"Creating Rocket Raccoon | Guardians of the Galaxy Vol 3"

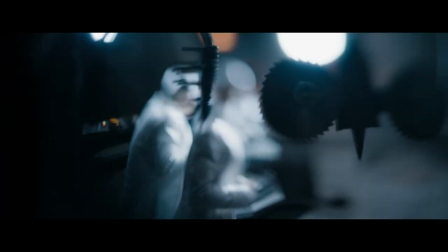9s It's our secret mission to take an imperfect clump of biological
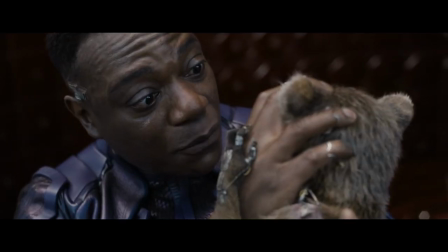15s matter such as you and transform it into something perfect.
James has always had a really soft spot for Rocket in wanting to tell the story of the cruelty that happened to him as a little being, but also how he was able to overcome so much to become, you know, the brilliant, kick-ass guardian that he is today.
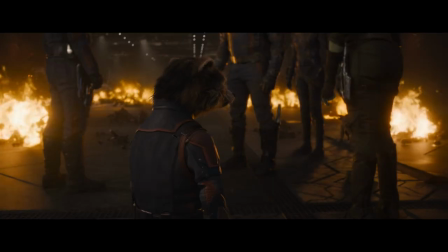40s
This is about Rocket. So this is going to be about Rocket making the choice to do what he's never done before, which is go back for other people. He was always very honest about the fact that if we ever got to do a third installment, that it was going to be about Rocket.
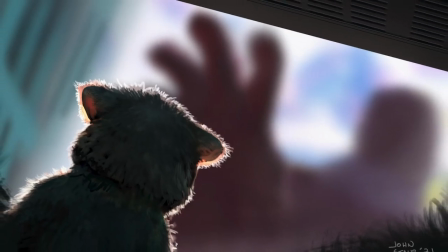56s
I knew that at the core of the story for me was where he came from and who he was. and it was very important for me to tell that whole story and that was the main thing that kept me driven during the making of this movie was telling his story and Rocket's the one I feel close to so this is my story I mean Rocket is me in so many ways I think that you know the first story is the story of
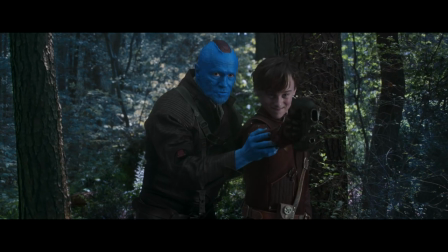81s
the mother take my hand Peter the second film is the story of the father I have searched for you for so long and
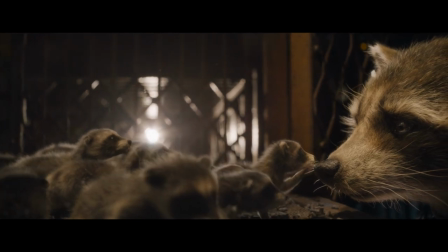88s
this film is a story of the self So, it's innately more intimate because of that.
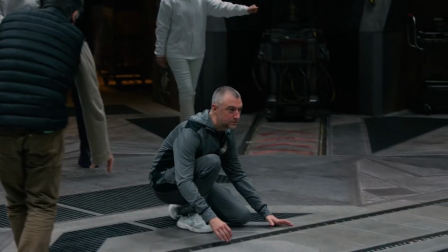96s
We had people on set for both Rocket and Groot. My brother Sean played Rocket, and honestly, Sean was as important a member of the team as anybody else.
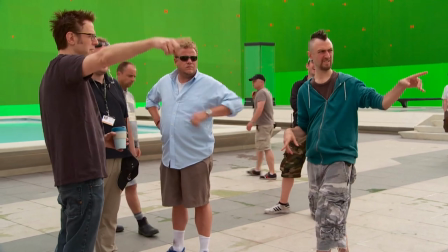105s
In the first movie, it started with me getting a phone call from my brother James saying, hey, I need somebody that I trust to read these lines, but I don't know how it's gonna work, we don't know what it's gonna look like, And I just sort of showed up in London, and when we started rehearsing,
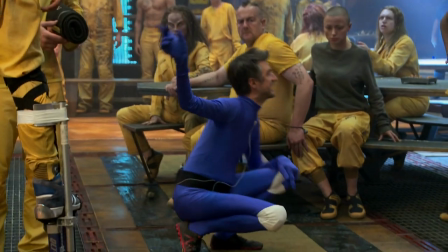125s
it made sense for me to get in a very low crouch position and talk to the actors from there, because I knew that what the actors wanted was to look down and see eyes.
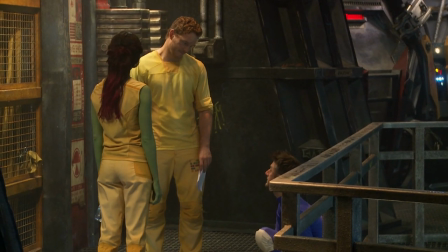136s Oh, we're getting out. And then we're headed straight to Yondu to retrieve their bounty.
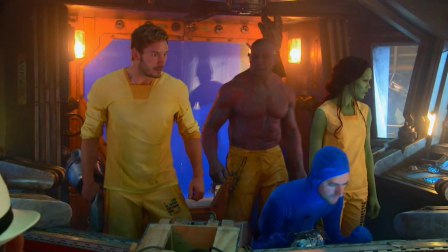141s
Sean's spirit really lives in Rocket. I mean, he, for years, has been doing this sort of unappreciated work of playing Rocket on set for all of us.
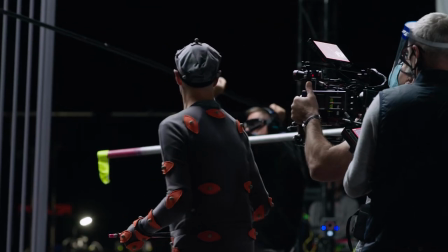150s
And he's an incredible actor.
There's ships just down there, Paul.
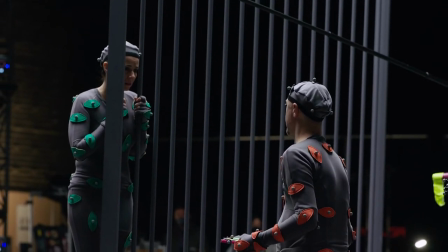157s We can get to one, I know, and pilot it. And then we'll fly away together to force, just like we always said, okay?
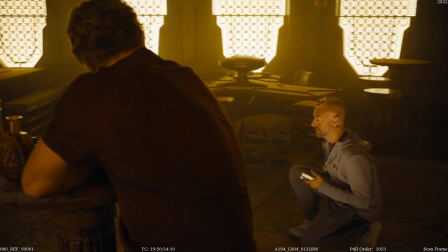166s
Actors don't, you know, they aren't doing monologues, they're acting off of somebody else.
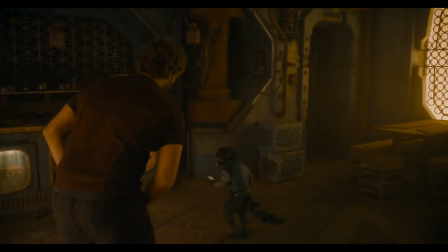170s I told you a million times you keep your grimy raccoon hands off my Zoom.
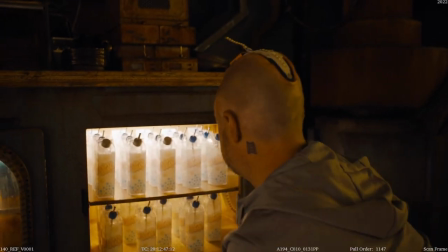177s I told you a million times, I'm not a damn raccoon.
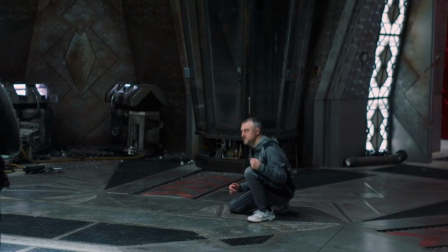181s
And that tennis match of acting, you need somebody else lobbying the ball back, and that's what Sean did.
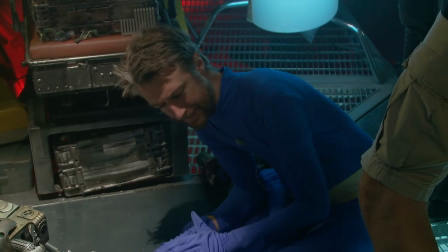188s
And then, you know, a lot of it was just the dynamics of how Rocket talked and who he was and this angry
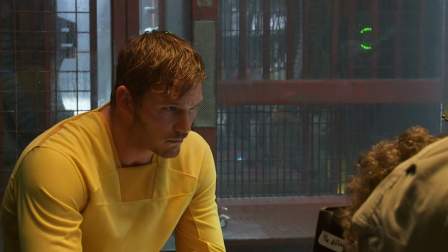195s
thing that's a part of who Rocket is and the sadness that's a part of who Rocket is.
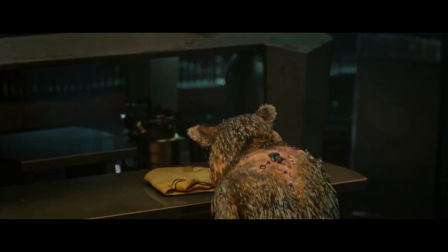200s
I mean, to me, that's what drives Rocket, is he's got this unrelenting loneliness and sadness.
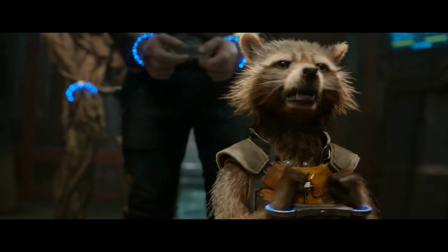205s
That's where his anger comes from.
Ain't no thing like me, except me. Stitch him up and transfer him in with the rest of Batch 89.
What audiences care about more than anything else are the characters that they fall in love with, you know?
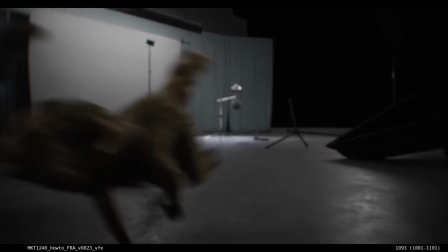218s
And so I wanted Rocket to look like a real animal. I mean, the idea of this is that they took an innocent little beast and
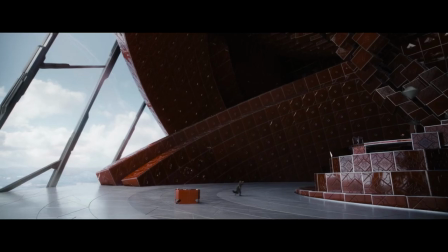225s
turned him into something that could walk and talk and shoot a machine gun and make machines.
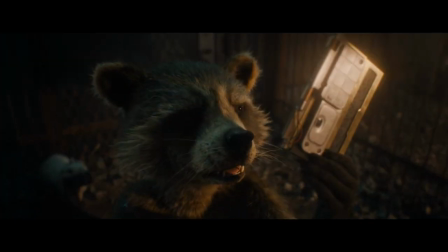231s
And the little creature didn't necessarily want that.
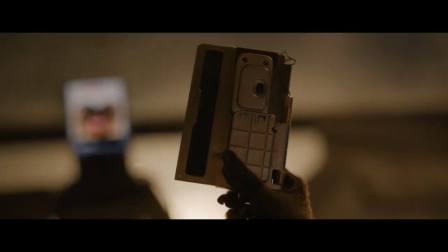235s
There's still a part of that little creature that is surprised that he's able to think in the way he is.
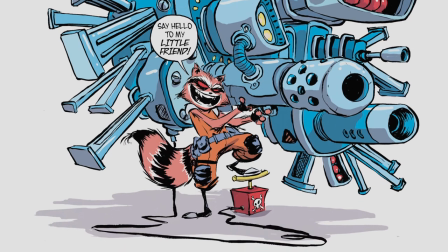241s
You know, the comic books, sometimes Rocket gets a little too cartoony for me, and I didn't want that.
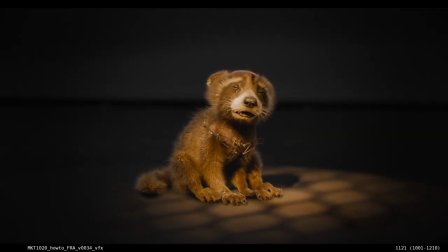246s
I wanted him to look like a little animal that was manipulated and changed into this thing.
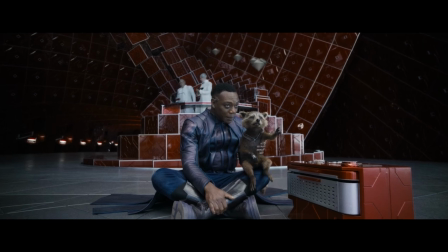250s It blew. That's the sky. Sky.
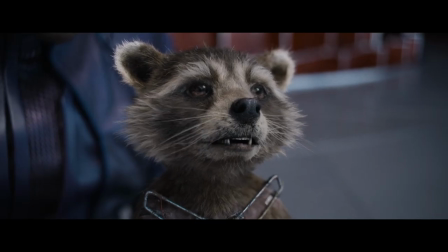258s Rocket.
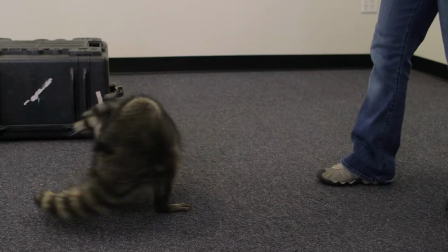259s
Yes, it is. The first movie, we spent a lot of time looking at raccoons.
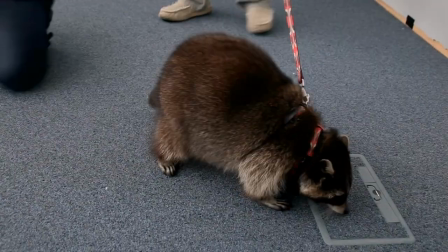264s
There's a raccoon by the name of Oreo who became my pal, in London, and I'd hang out with them all the time.
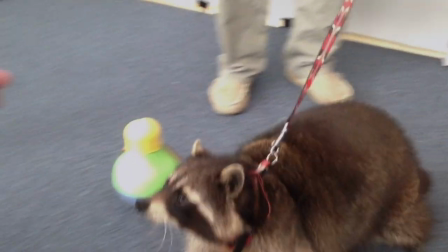269s
The visual effects artists would all study Oreo, and Oreo was the basis for a lot of what Rocket is, because if we, you know,
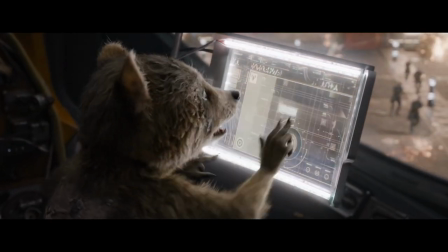276s
started cutting up Oreo and adding machine parts and putting in other brain elements to Oreo and turned him into a little creature that could shoot a machine gun,
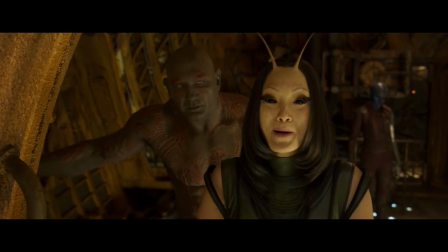285s
it would be a little bit like Rocket.
The crabby puppy's so cute. He makes me want to die.
Rocket has been reformulated in such a way that he's not just a raccoon. and his mouth has actually been, you know, grafted and mechanically altered so that he can speak, you know, words like us.
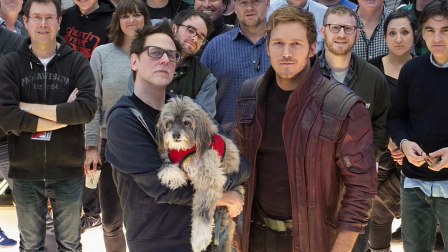302s
And so there are elements actually of my old dog's mouth in Rocket because a dog's mouth is not great at speaking,
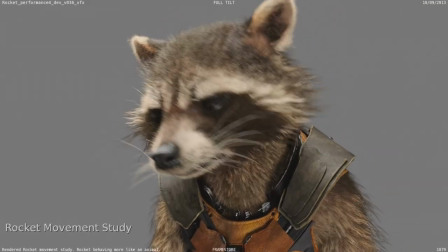310s
but it's better at speaking than a raccoon's mouth is. So we took a lot of shots of my dog Von Speer's mouth.
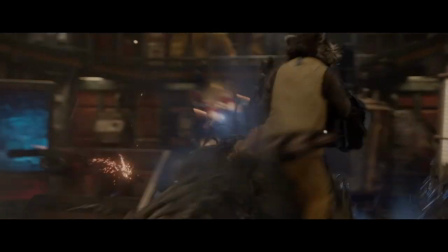319s Oh, yeah.
We had a lot of voice actors audition for the role of Rocket, and they sounded like cartoon characters.
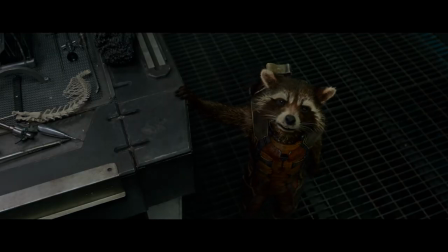327s
We had a lot of dramatic actors come in and audition for Rocket, and they weren't funny.
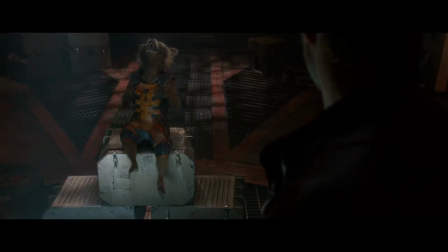332s
We had a lot of comedians come in, and they didn't seem to have the heart and grounding that the character needed.
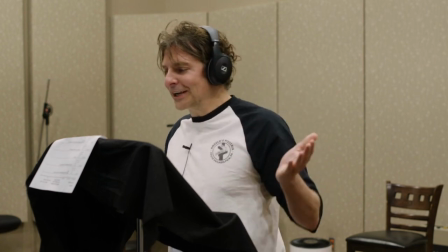338s
And Bradley is somebody who is able to create a character, he's able to, too, fulfill the dramatic needs of a character, he's able to fulfill the comedic needs of a character.
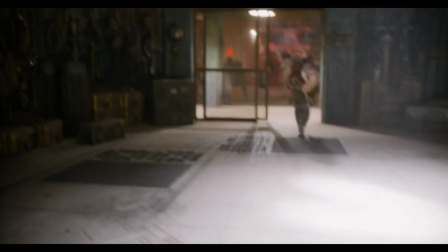346s Who is that maniac? Some super-deuce with red gun hands!
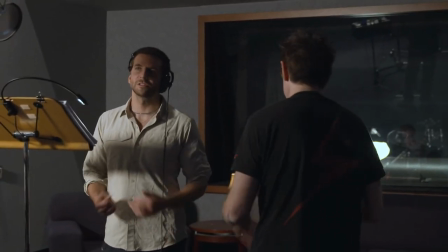351s
One of our first conversations, I remember, he said, So, like, do you want me to use my voice or do you want me to create a character?
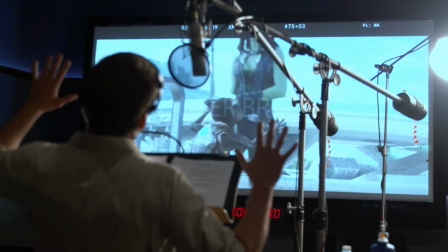357s
And I'm like, no, don't use your voice. This is a character. It has to be totally separate from you.
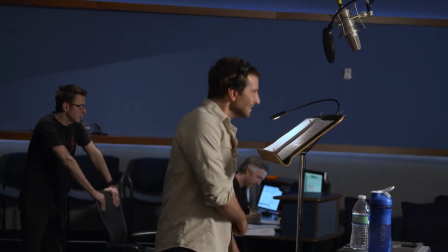362s I live for the simple things. Like, how much this is going to hurt.
And he's been, you know, incredibly invested throughout this process.
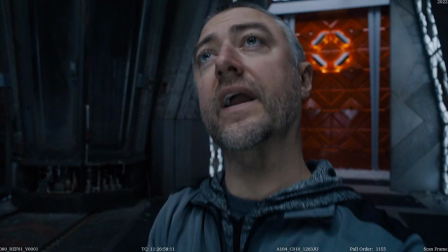371s
We watch the performance that Sean did with, you know, whatever actor it is. And then, to be honest, most of the scenes he acts with me. Do you want to do it where you and I do it? I always feel it's better.
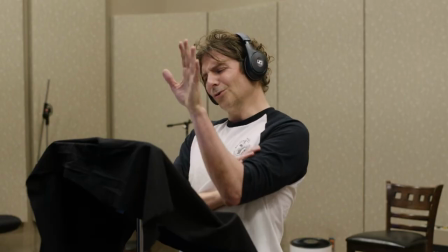381s
You got it. I end up at playing the other characters in the scene. He ends up being Rocket, and we act it in that way. And that seems to keep it more alive. It keeps more of the ping-pongy real feeling of acting.
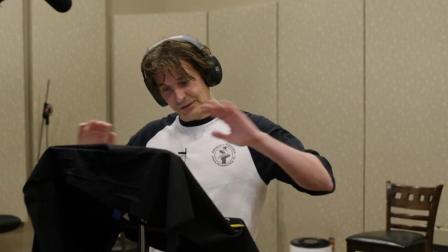393s Ah, this could be futile, Quill. I'm telling you, he's too powerful. Well, then I guess we're gonna die trying.
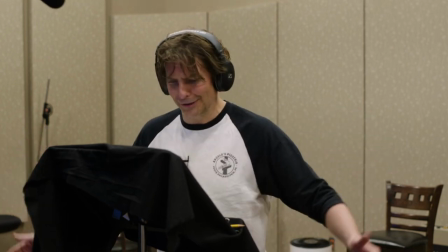400s What is dying trying gonna accomplish? Or we could just give him the badger.
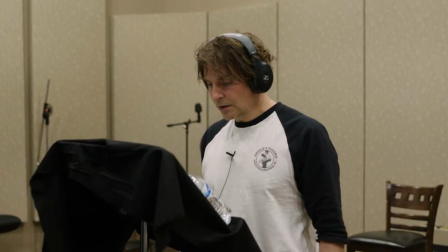405s Now, our thing is dying trying.
It was a long haul for Bradley. We did many, many days.
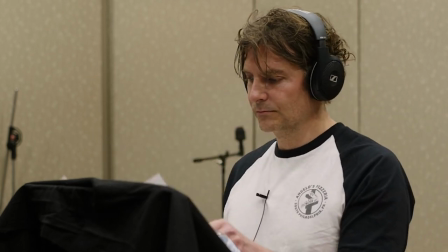410s
And some days, we would do a whole bunch of scenes, and I would come in and decide I wanted them different.
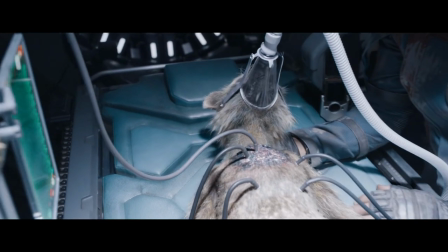415s
And we would go back and we would do it again. And Bradley really went with it. I mean, he was able to adjust to all sorts of stuff.
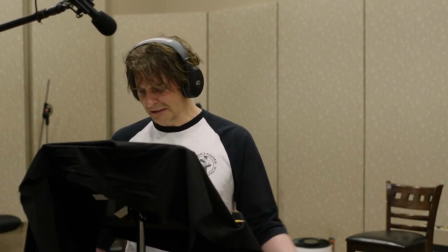423s They made us for nothing. Little monsters, stupid experiments to be thrown away.
He brings some real magic. He breathes not just his voice, but his heart into the character. And you can really feel that.
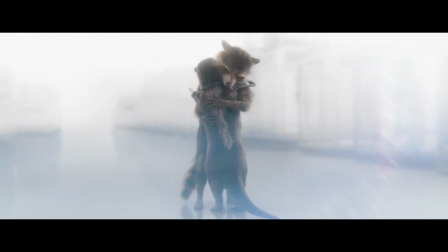435s My beloved raccoon, this story has It's been yours all along.
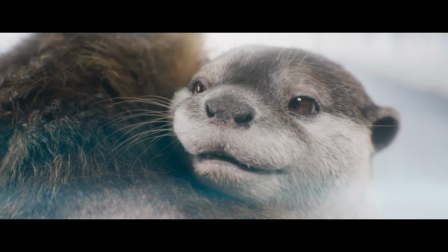440s You just didn't know it.
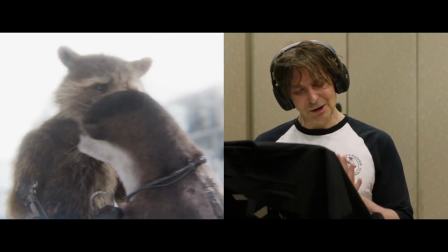446s I'm not a raccoon.
It means a lot to me that people respond so well to
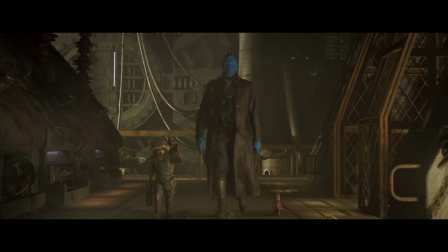456s
Rocket and that Rocket is like such an amazing character in cinema history,
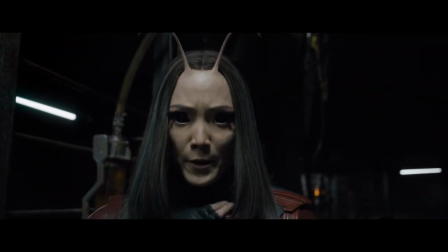460s
I think.
Rocket, we love you very much and we're happy you're alive. Well, that makes you the idiot, Sid.
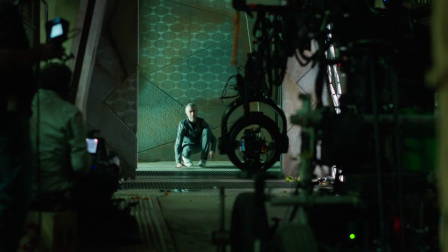467s
I always feel like I'm a slice of that.
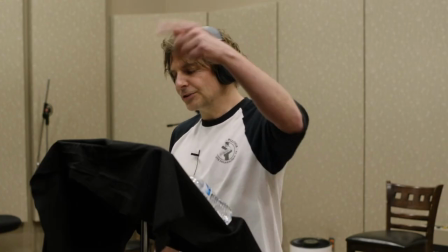469s
Like there's a whole bunch of people who came together to do this. from Bradley Cooper, who does, like, this unbelievable job voicing the character, to my brother James, who writes the character, and I'm trying to translate what he's thinking about.
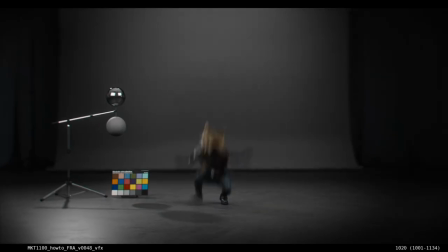485s
And then the whole special effects team, which is in the middle, they're trying to get him to the place where he's 100% real on screen.
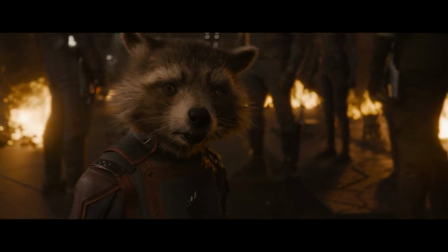493s I'm done running.
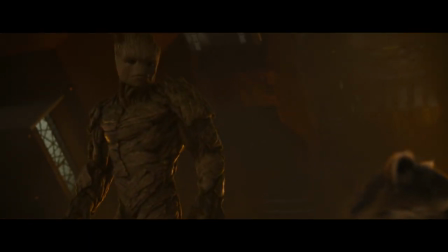497s
I've felt grateful to be a part of it and proud of the work that we all have done in creating this character.